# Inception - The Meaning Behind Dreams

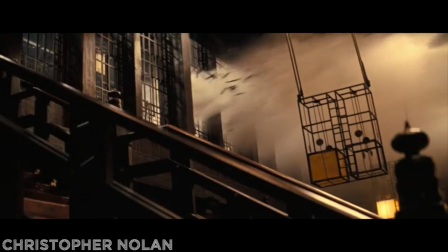It all really started from just an interest in dreams and the relationship with films and portrayal of dreams in films.
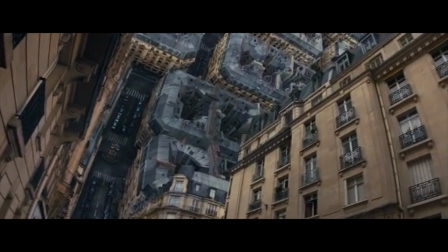And what I felt I'd never seen was the portrayal of a dream that you could believe in its reality.
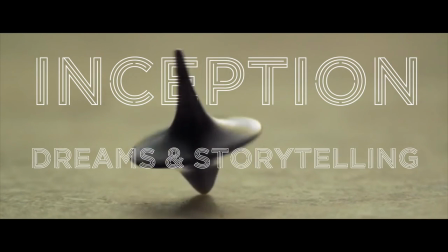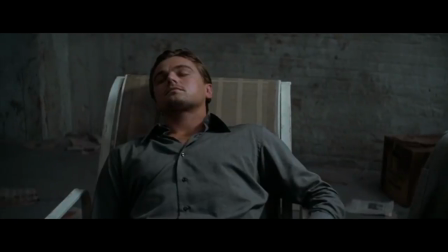Inception relies on one central principle to work. Movies look and feel very much like dreams.
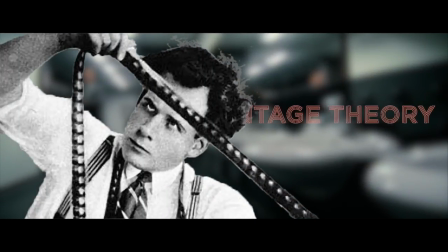According to Sergei Eisenstein's montage theory, cinema is a reflection of our subconscious.
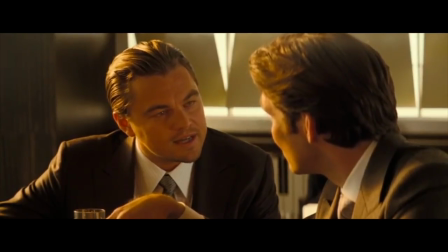Editing expresses how our everyday thought process happens,
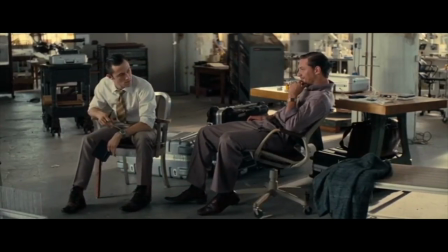and director Christopher Nolan uses this principle to mask reality and the dream world, making it impossible to know which is which.
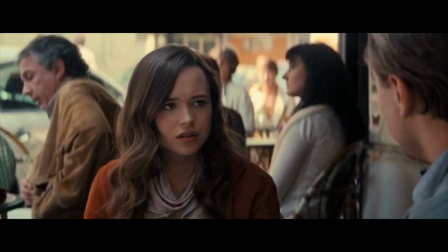Pay attention to how Cobb defines a dream in this scene.
Let me ask you a question. You never really remember the beginning of a dream, do you?
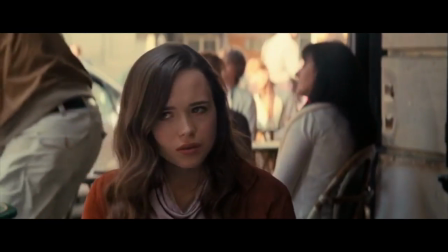You always wind up right in the middle of what's going on.
The same principle applies to editing.
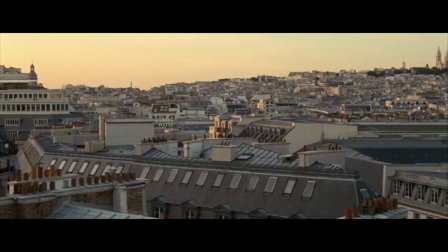All that a scene transition requires is an establishing shot, and then we're in the next scene.
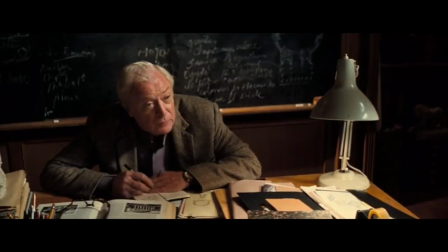For example, let's take a completely different film, The Silence of the Lambs.
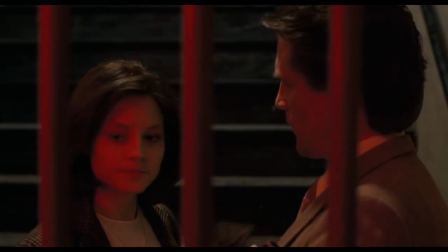We have no idea how Clarice got here, if she drove, was driven, or took a bus, but we don't need to.
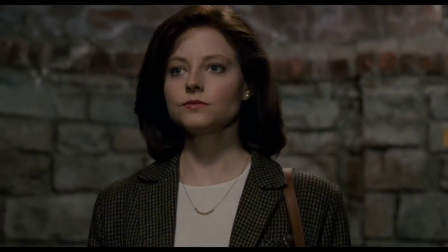All that we care about is that she is here.
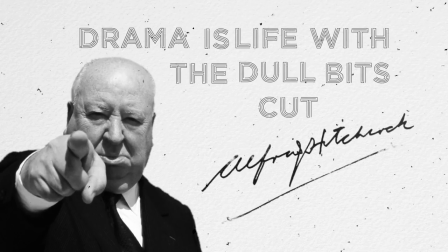To quote Hitchcock, drama is life with all the dull bits cut out, and that applies to both our dreams and cinema.
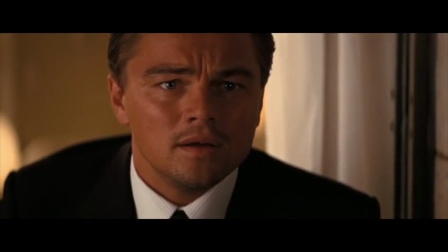Nolan makes sure to include no visual differentiation between the dream world and the real world.
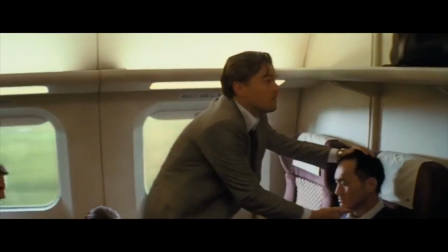We're told what's real and we're told what's in a dream, but ultimately if we're in someone's subconscious, it would be impossible to know that we are.
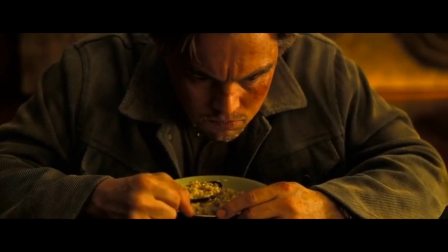We are manipulated, much like Cobb is.
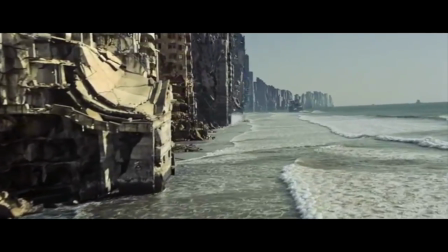Because movies I think are one of the great ways in which you can open up a world for the audience and really take them someplace, take their minds someplace they might not otherwise go.
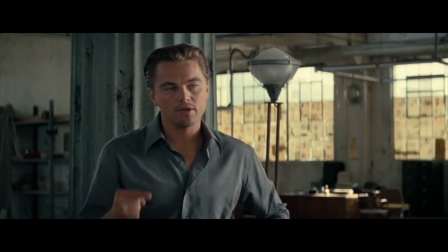I think that this is left intentionally ambiguous. There are scenes from the real world which feel very real, and others that feel very dreamlike.
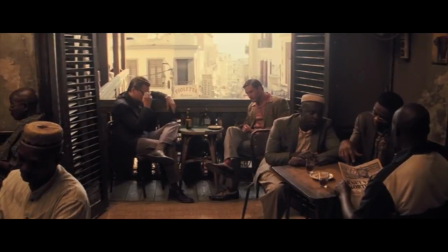Take for example the chase scene in Mombasa. First, we don't know how Cobb got there.
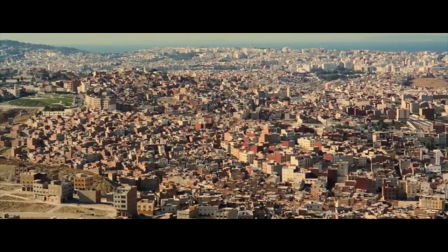The scene cuts, and he's there. Next, pay attention to how the agents seem to come out of everywhere.
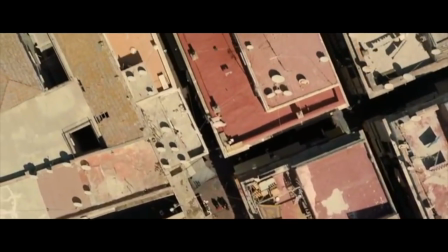Again, very much like a dream. Finally, look at the aerial shots. It resembles a maze.
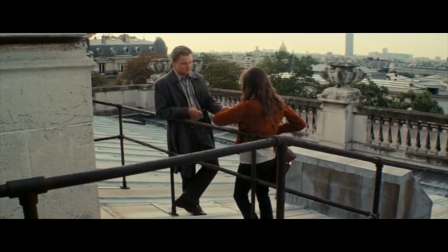We have two minutes to design a maze that it takes one minute to solve.
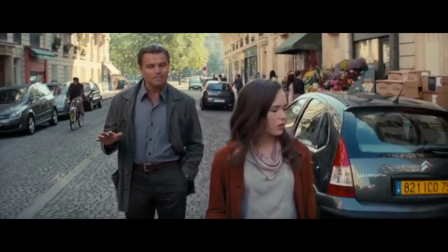This is the same criteria that we will later learn defines a dream, yet this scene is supposed to be in reality.
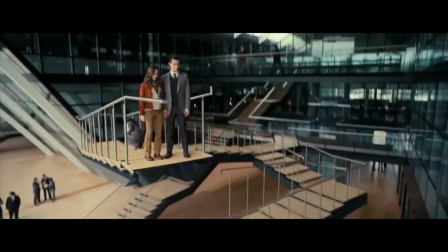There is ambiguity in every scene regarding whether it's a dream or in real life.
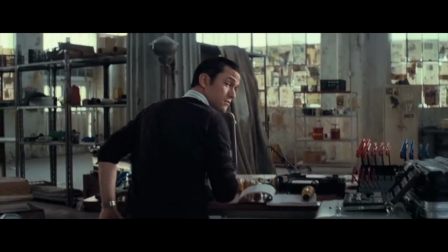Much of the discussion surrounding the film focuses solely on this one issue and in turn
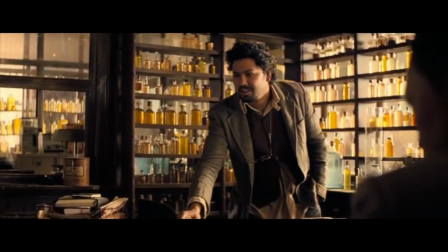leaves out some of the most interesting aspects of the film that it has to offer in terms of discussion.
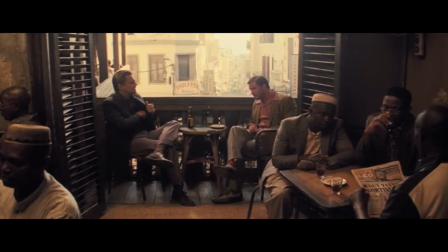The reason that there is so much ambiguity and that nobody in the audience can decipher what's
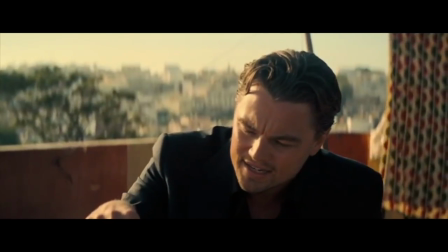a dream and what's reality is that the film takes Cobb's perspective, and he himself is unable to know what is real.
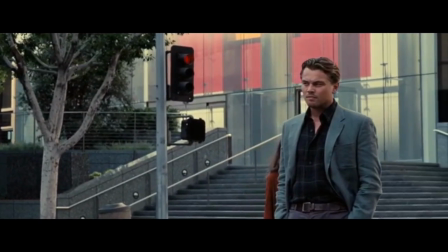But let's take a step backwards and examine the fundamentals of Inception's story.
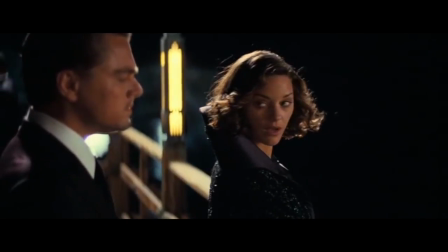Central to the film is an exploration of loss. We know that Mal died and that Cobb has been removed from his children.
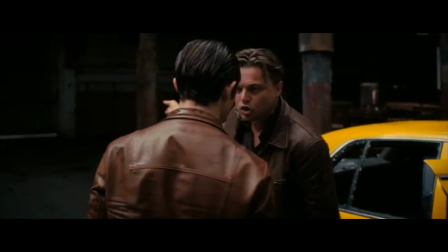The one thing that he wants is to be reunited with him and will risk everything tangible in order to see them again.
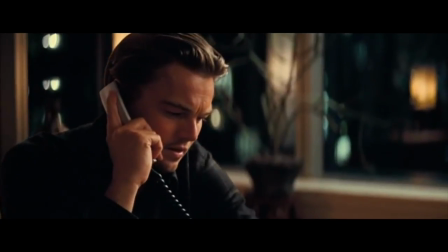I think I found a way home.
This one thing he may not be able to separate from is Mal.
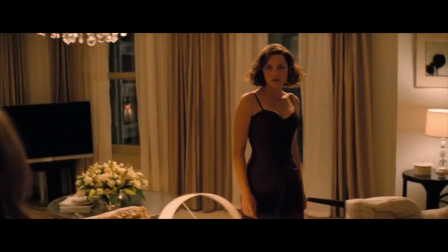He is still in love with her and his love turns into an obsession and ultimately a dangerous one.
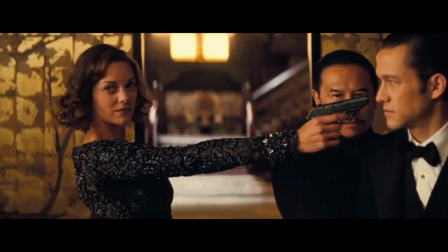Everything that Cobb does is based on his former loss.
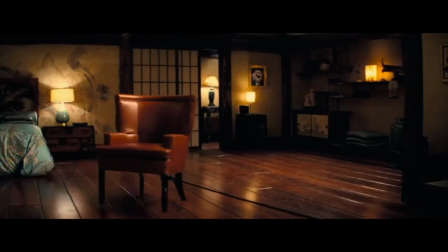On a physical level, he chooses to risk his own life and even his team's life for a chance at redemption, pulling off the heights.
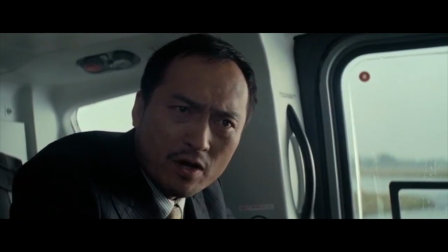Do you want to take a leap of faith or become an old man, feel the way that we've lived?"
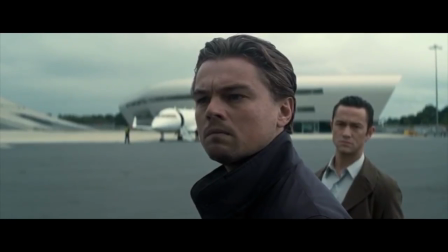On a subconscious level, he is a literal wreck,
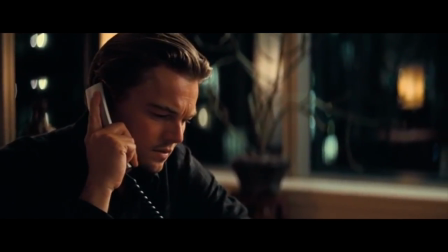unable to be with himself or even think without the constant reminder of the trauma that he caused or at the very least he thinks he caused.
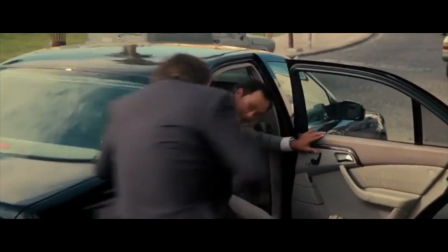It's worth mentioning that the story within Inception takes a backseat to the overarching narrative.